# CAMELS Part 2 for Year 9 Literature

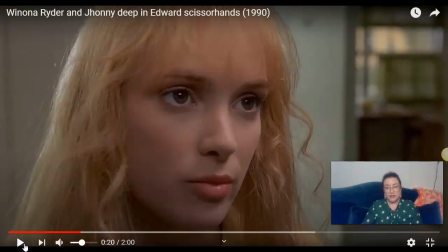[4:10] I tried to make you...
Alright, I just want to pause there. I might go back a little smidge just to really emphasize it.
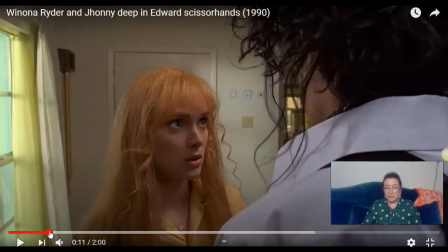[4:21]
Okay, so this is the bit where she said, you're back. Were you scared? And what she's doing is she's stepped quite close to Edward, which that behaviour tells us that she's not afraid of him anymore.
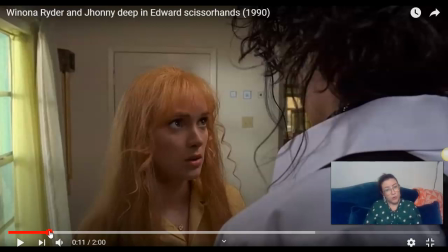[4:37]
She used to be afraid of him, but she's not afraid of him anymore because she's willing to stand so close to him. So her actions have actually shown us something about their relationship without actually having to verbalise it.
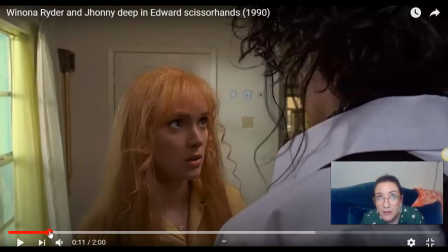[4:54]
Also, the way that she's kind of looking up at him and having this conversation kind of seems like she's feeling very guilty and sympathetic towards him.
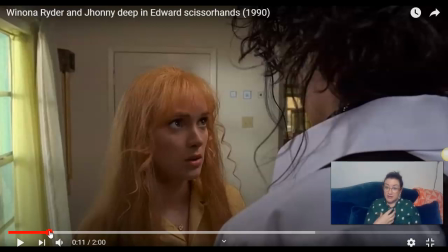[5:09]
And also her voice, the way she says, you know, were you scared? You know, we hear the sense of guilt and the sense of sympathy. So that's how acting and actors are being used there.
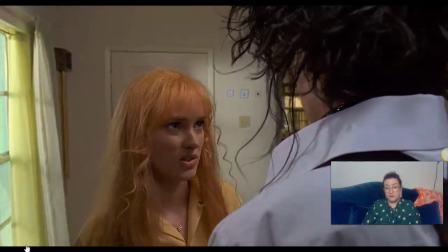[5:29] Were you scared?
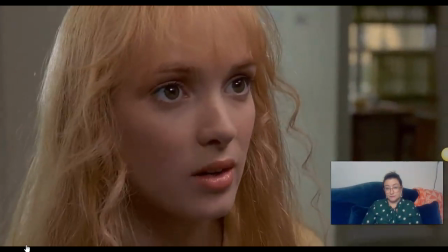[5:34] I tried to make Jim go back, but you can't make Jim do anything.
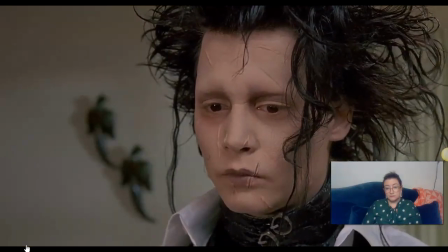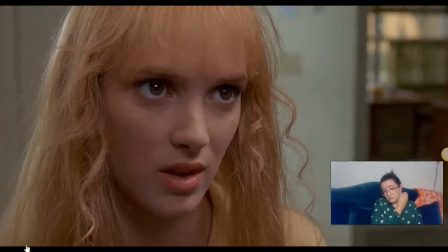[5:45] Thank you for not telling them that we... You're welcome.
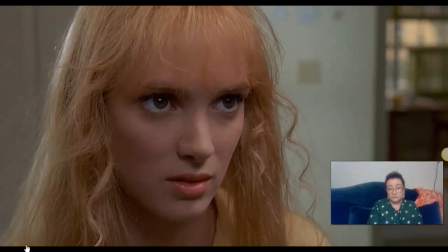[5:53] It must have been awful when they told you whose house it was. I knew it was Jim's house.
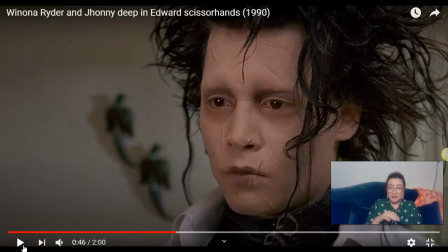[6:03]
Okay, so can you see how in that part of the scene, when we get the shots of Johnny Depp, we can see that Johnny Depp's choosing to look down and slightly to the side while Kim is speaking, and he's kind of barely reacting.
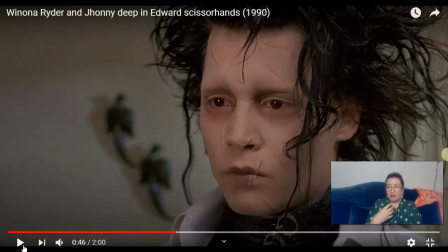[6:21]
That's supposed to kind of say, communicate to us as the audience. We read that body language and we say, okay, well, Edward is not feeling happy. He's feeling very conflicted in that he cares about Kim, but then at the same time he feels kind of betrayed at the same time.
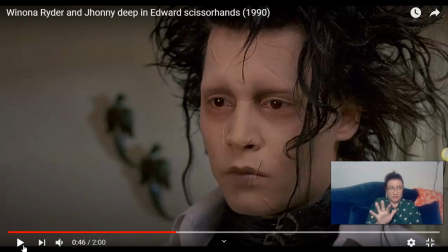[6:41]
So you've got that kind of conflicted feeling, and we read that through his body language. So because of his acting, we know how the character is feeling.
You did?
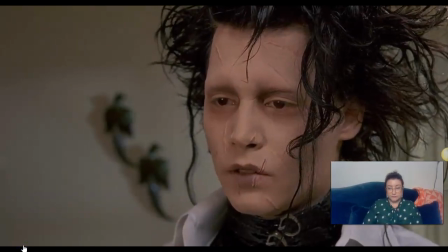[6:57] Yes.
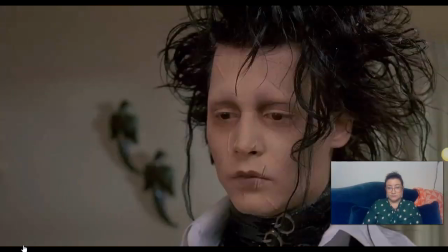[7:00] Well, then why'd you do it? Because you asked me to.
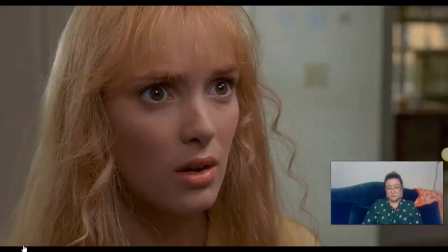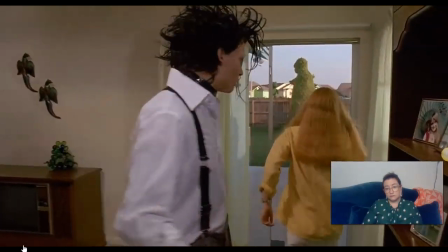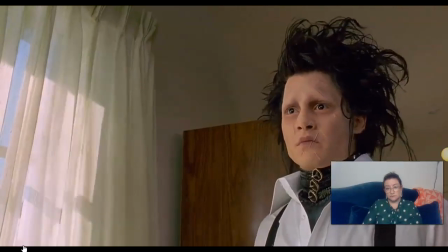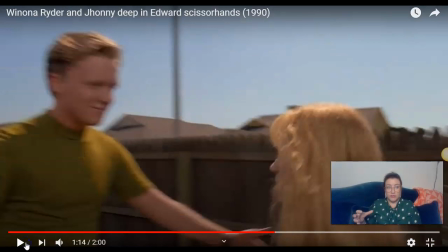[7:23]
Again, those small movements, the slight frown on the face, the intense stare, and the dragging the scissors down the window.
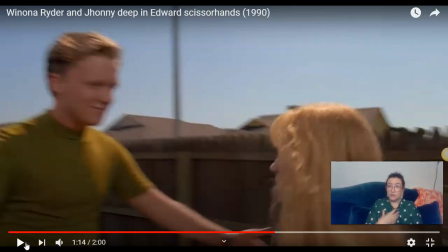[7:36]
All of those things communicate a lot to us as an audience. It tells us the anger and the jealousy that he feels. And all of that information is shown to us rather than told to us through the acting.
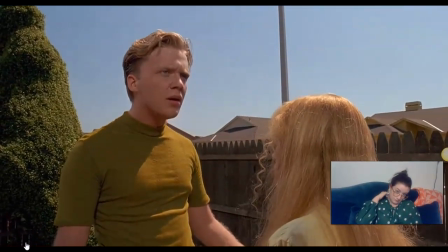[7:52] Don't! What's the matter with you? When are you gonna stop? I did what I could.
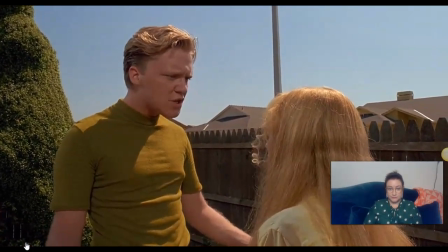[7:57] My old man thinks he's retarded, otherwise he'd still be in jail. What more do you want from me? You could tell the truth.
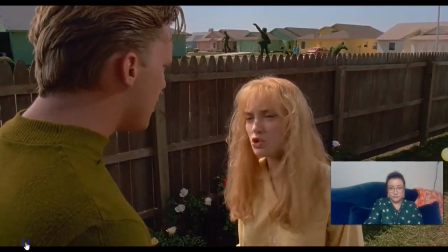[8:02] So could you. You were there too. It wasn't my duty.
All right, I just want to pause there and talk about angles.
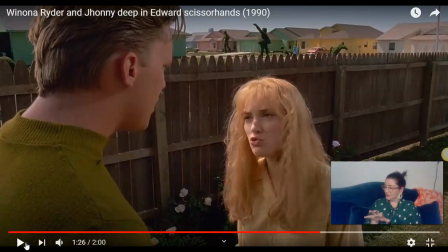[8:08]
So, well, this is not a good shot for poor old Winona, but anyway.